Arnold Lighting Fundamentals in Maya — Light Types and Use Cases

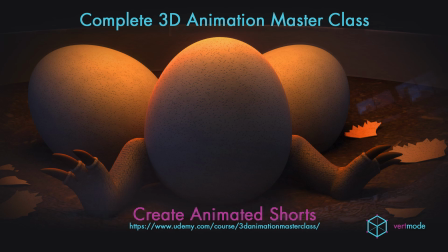[0:00]
When it comes to advanced renders like Arnold, they actually come with their own set of tools.
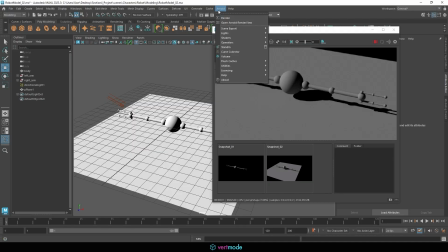[0:05]
So if you're going to work with Arnold, it has its own Arnold menu here that is going to contain tools specific to Arnold, including lights. If you were using V-Ray, you would have the exact same situation. It would have specific V-Ray lights, and same with RenderMan.
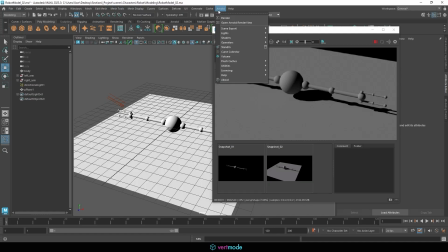[0:20]
So any sort of renderer comes with its own set of tools that are unique to it, that are designed in particular to function well with it. Now, what's nice about Arnold is since it's integrated into Maya, you kind of have tools that sit on both sides of the spectrum, I guess you could say.
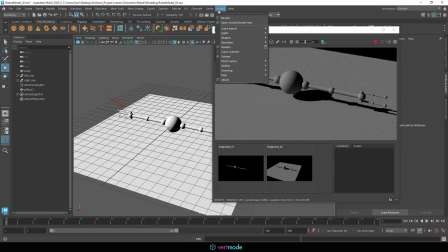[0:37]
The default Maya tools work, with some exceptions, like I mentioned with ambient lighting, but the Arnold tools also work, so you can kind of interchange these. Something to be aware of, though, is that the Arnold tools are going to be primarily compatible with Arnold,
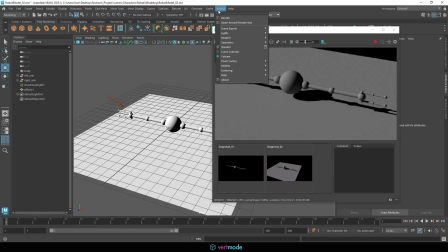[0:51]
which means they may not give the same results in, let's say, the viewport as would the Maya tools. So the Maya tools, they're designed to be a bit more compatible with the viewport than what we see with Arnold, and we'll experience that with some of these. So let's explore some of the lights inside of Arnold. I'm going to get rid of my directional light here.
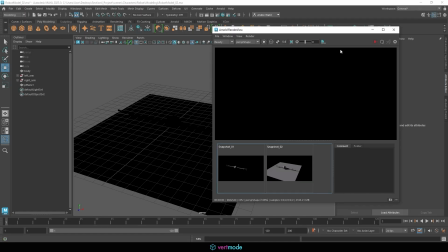[1:10]
You'll see we just go back to darkness. You may want to pause your renderer. Sometimes when you're adding and removing lights, it does crash. So just be aware of that. If we come up here to Arnold and lights, you'll see there's several different lights we can add to the scene. Let's start with the first one here, which is an area light.
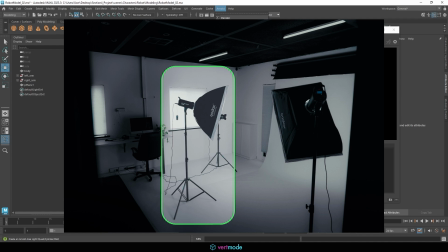[1:26]
Now, area lights are designed to simulate the diffuse box lights that are used quite often on film, as well as photography sets.
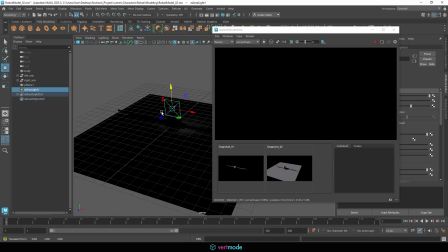[1:34]
So if you go ahead and add in an area light here, you'll see that it's a bit like a spotlight in that it goes in a direction here, but it's unique in that it covers an area. If you hit render, you'll see that you get a pretty sad result here. As a matter of fact, you might not even get any result here.
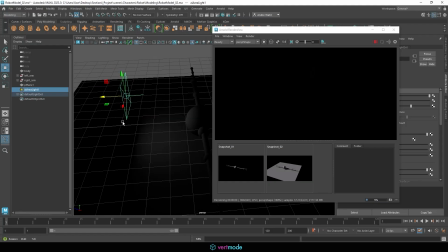[1:53]
And that's because when we're dealing with lights inside of Arnold, we're dealing with the physically based properties, one of which is going to be intensity.
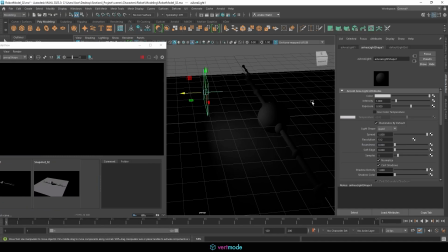[2:03]
It's going to be the energy of the light. So in our attribute editor here, we can crank up the intensity here to, let's say, 100.
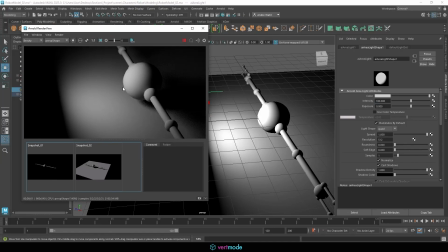[2:11]
And once we do that, you'll see that we get a result here inside of Arnold that we can see.
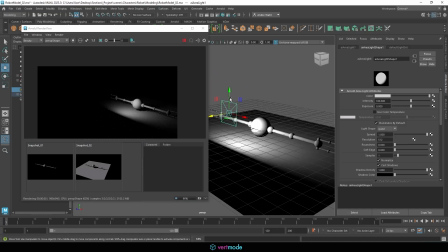[2:18]
So that's going to be with an intensity of 100. Now these area lights, they can be moved.
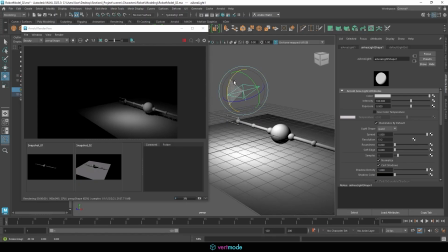[2:23]
So you'll see they're affected by position. They can also be rotated. And a unique factor of these area lights is they can also be scaled.
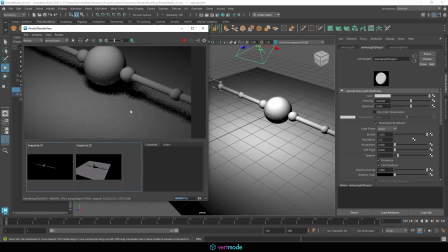[2:31]
So let's take a look at that. If you notice the shadow there, notice this has what could be called a soft shadow.
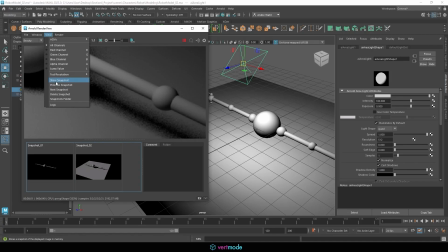[2:39]
It has this sort of feathering on the outside. If I go ahead and store a snapshot there, we can change the scale of the light here,
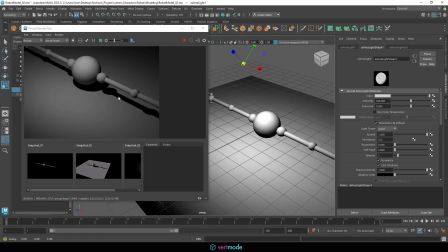[2:47]
and you'll see if I scale it down, meaning I make it smaller, that feathering goes away and we get a crisper light source. So you'll see the difference between those two. The scale property of an area light in Arnold is going to act as a diffuser.
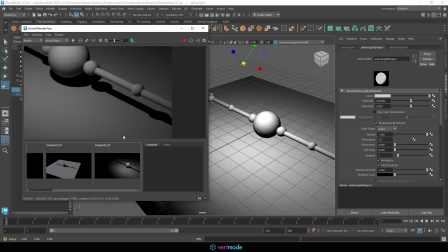[3:03]
So when we talk about diffusers, that's the ability of lights to spread out, meaning that they bounce around more. And what that does is it removes shadows. So it gives us a soft shadow. So with these area lights, we can control hardness and softness of shadows, which is very useful.
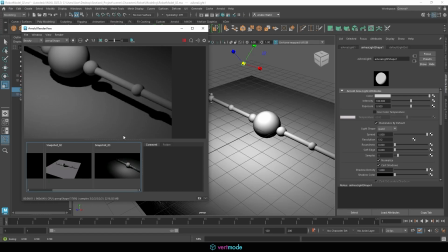[3:21]
When it comes to lighting characters, for example, if we're doing a female character,
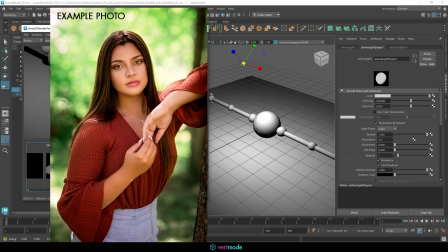[3:28]
generally female characters are lit with very soft shadows to the point where there aren't really any shadows at all. And this gives a very soft feeling to their skin and makes them look a bit more feminine and appealing.
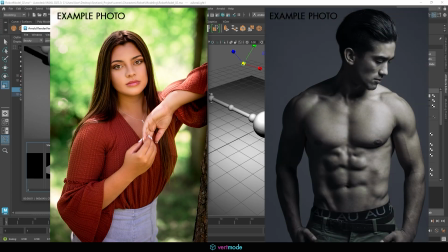[3:41]
Whereas with males, especially villains or even heroes, a lot of the times you'll light them with hard lighting to create a large contrast and to make their features look more chiseled. So if you want to make someone look a bit more friendly and appealing, we can use the soft light.
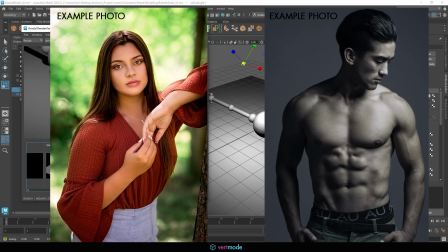[3:56]
If you want to make them look a little bit more fierce, you can use hard lights when it comes to things like characters.
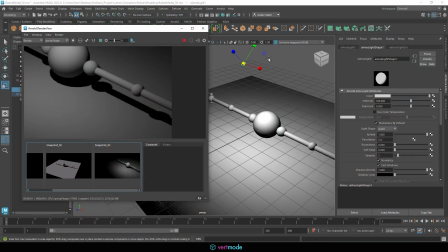[4:02]
Now, in general, though, this deals with lighting as a whole.